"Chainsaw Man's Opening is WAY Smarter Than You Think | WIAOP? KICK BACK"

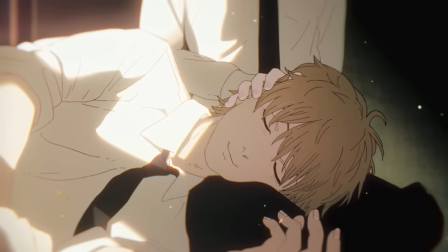In this beautifully animated moment of bliss, Denji imagines plants blossoming all around him.
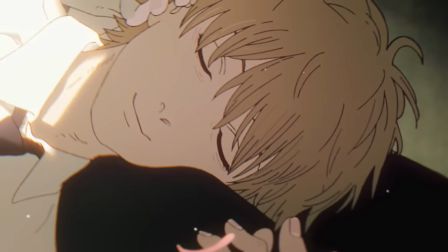A common trope in romance anime, but usually it's flowers, not fungus and Venus flytraps.
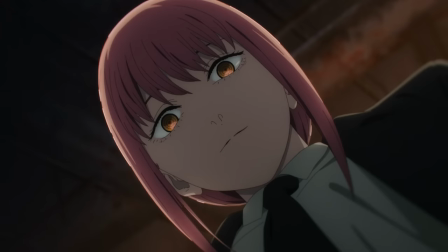But then, Denji is a weird, gross dude, and his love for Makima has sucked him into an extremely dangerous and violent job,
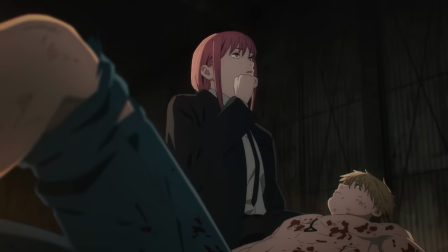so these twisted symbols do make sense if you think about it.
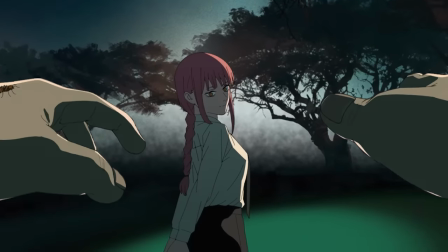Next, we see his POV as he reaches out to Makima, only to be stopped by an unexpected wall of water right before reaching her. There's a really clever double entendre in the lyrics here, which roughly translates to,
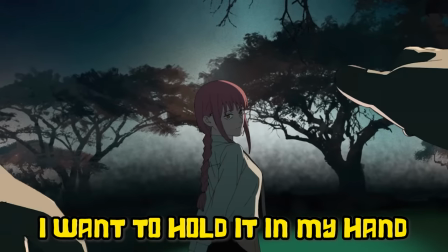I want to hold it in my hand, what's inside your heart.
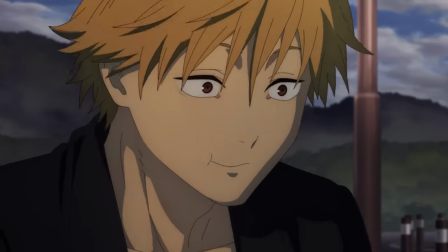This obviously reflects Denji's desire to be loved by Makima, but the Japanese word they use for heart,
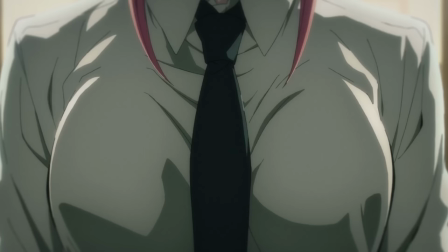Mune, can also mean chest or breast.
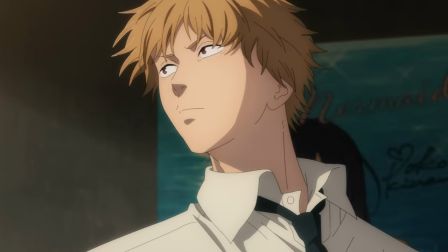So it's also a reference to his driving motivation as a character, he really wants to touch some boobs.
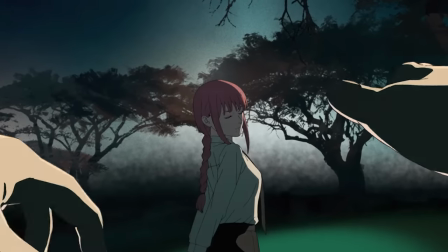Indeed, if we watch the motion of his hands and the camera in that shot, it's exceedingly clear exactly what part of her he was reaching out too.
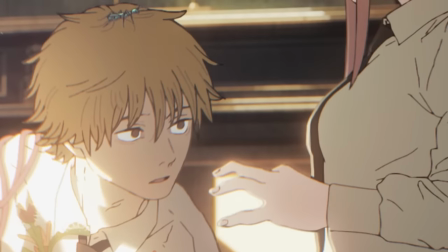And in the following shot of him waking up, his eyes linger there again before rising to meet hers,
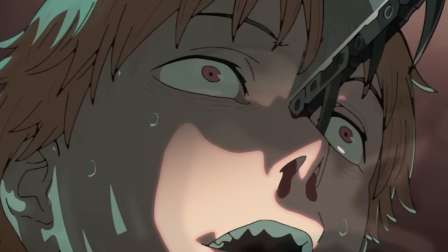with a shot of the chainsaw slowly extending from his nose bleeding face, not so subtly suggesting that some other part of him might be rising too.
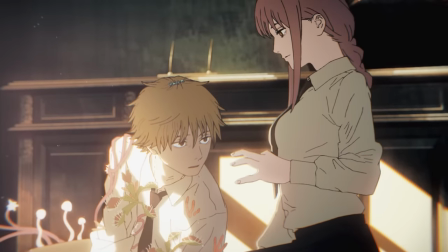His eyes are so focused on those, in fact,
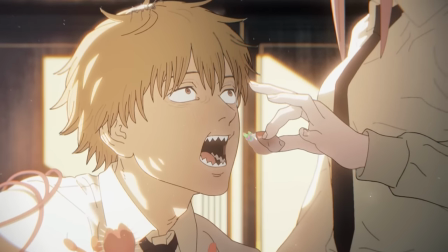that he doesn't even register that the snack he's opening wide to gobble up is in fact a gross little weirdo snail thing.
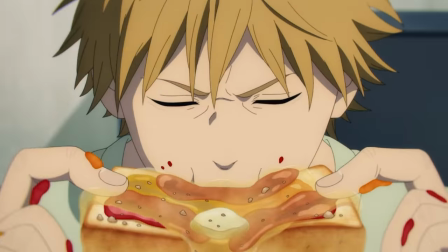Yet another reminder that his heavenly life of daily toast with jam comes at a steep and potentially deadly price.
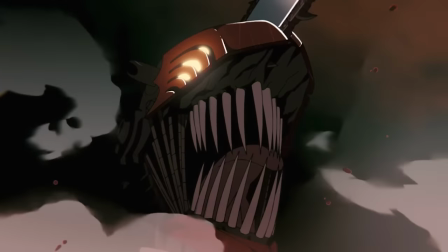This sequence is intercut with shots of Makima using her fingers to line up a shot of her own, like a director scouting a location.
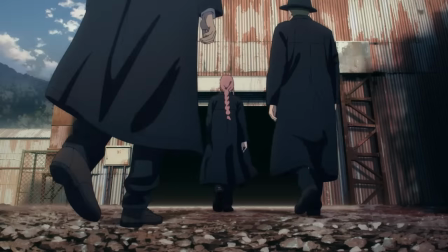She is, after all, the director of the devil hunters, who have an important job to do.
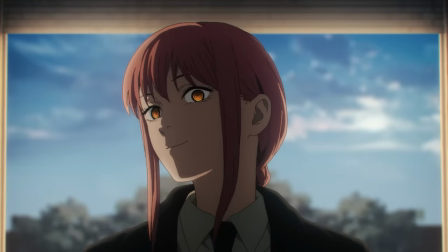And whatever feelings there are between her and Denji, her primary interest is coaxing him into action as Chainsaw Man.
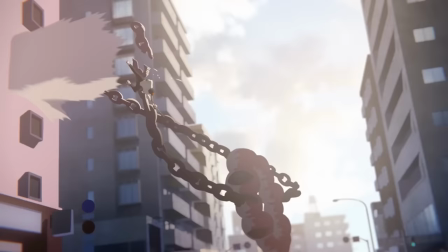Happy to oblige, Denji erupts out of an apartment block window and into a big crazy fight
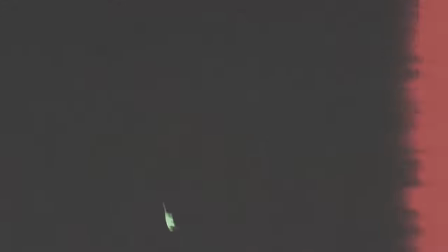scene against a devil that looks like a… ringed upon donut with legs. A scene that is insanely mainly gorgeous and kinetic in its animation, even for this already impressive OP, though sadly I can't credit any of the animators who made that happen, because those bits haven't been added to Sakugaboru as of this recording.
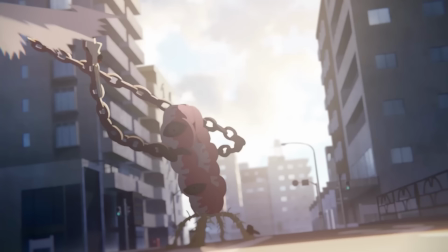He lands a clean hit on the beast, shearing off part of its chain arm and opening a geyser of blood from its back,
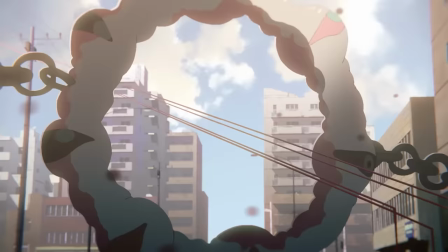but it stays standing and quickly dodges power's follow up blast of blood,
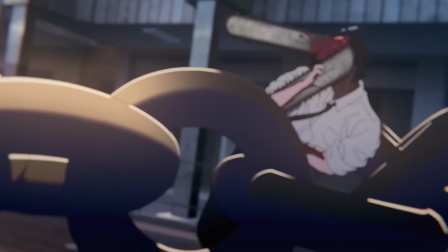launching into a counter attack of its own.
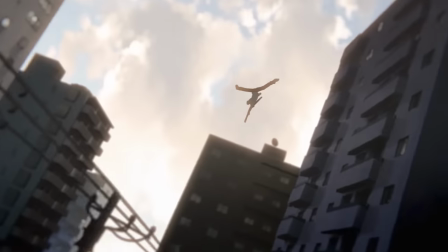Aki dodges, but Denji's sent careening into a series of apartment blocks, leaving a C-shaped impression in the last one's wall. The S and M that follow both complete the title acronym and imply that our heroes are continuing to get their asses beat.
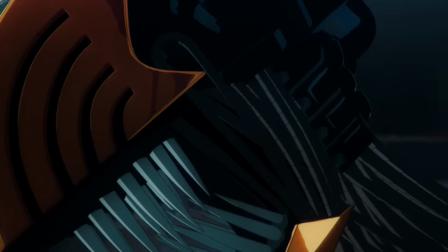But Chainsaw Man always gets back up, no matter how hard he gets beaten down, and to impress this upon us,
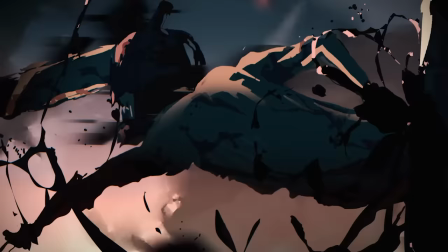the scene briefly flashes back to a gorgeously messy abstract reinterpretation of his first fight with the zombie devil,
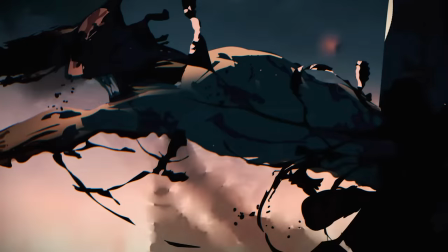showing him bursting through its mass of churning flesh and spraying blood,
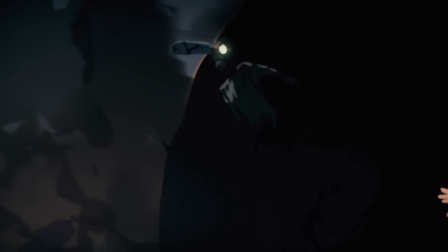unleashing a bestial roar over the death of Pochita before reverting to his human form.
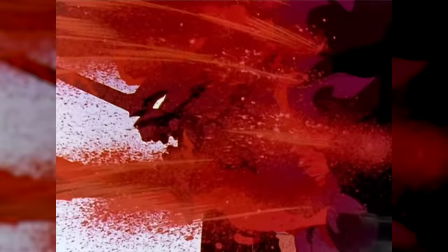This also seems to be a reference to EVA unit 1 going berserk and bursting out of the angel Leliel,
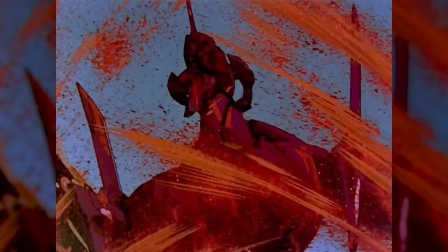the moment in Neon Genesis Evangelion where most of the principal cast and audience
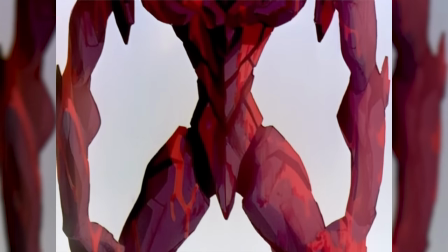first becomes aware of just how monstrous the titular mechs really are. Chainsaw Man, meanwhile, has made that much obvious about himself from literally minute one.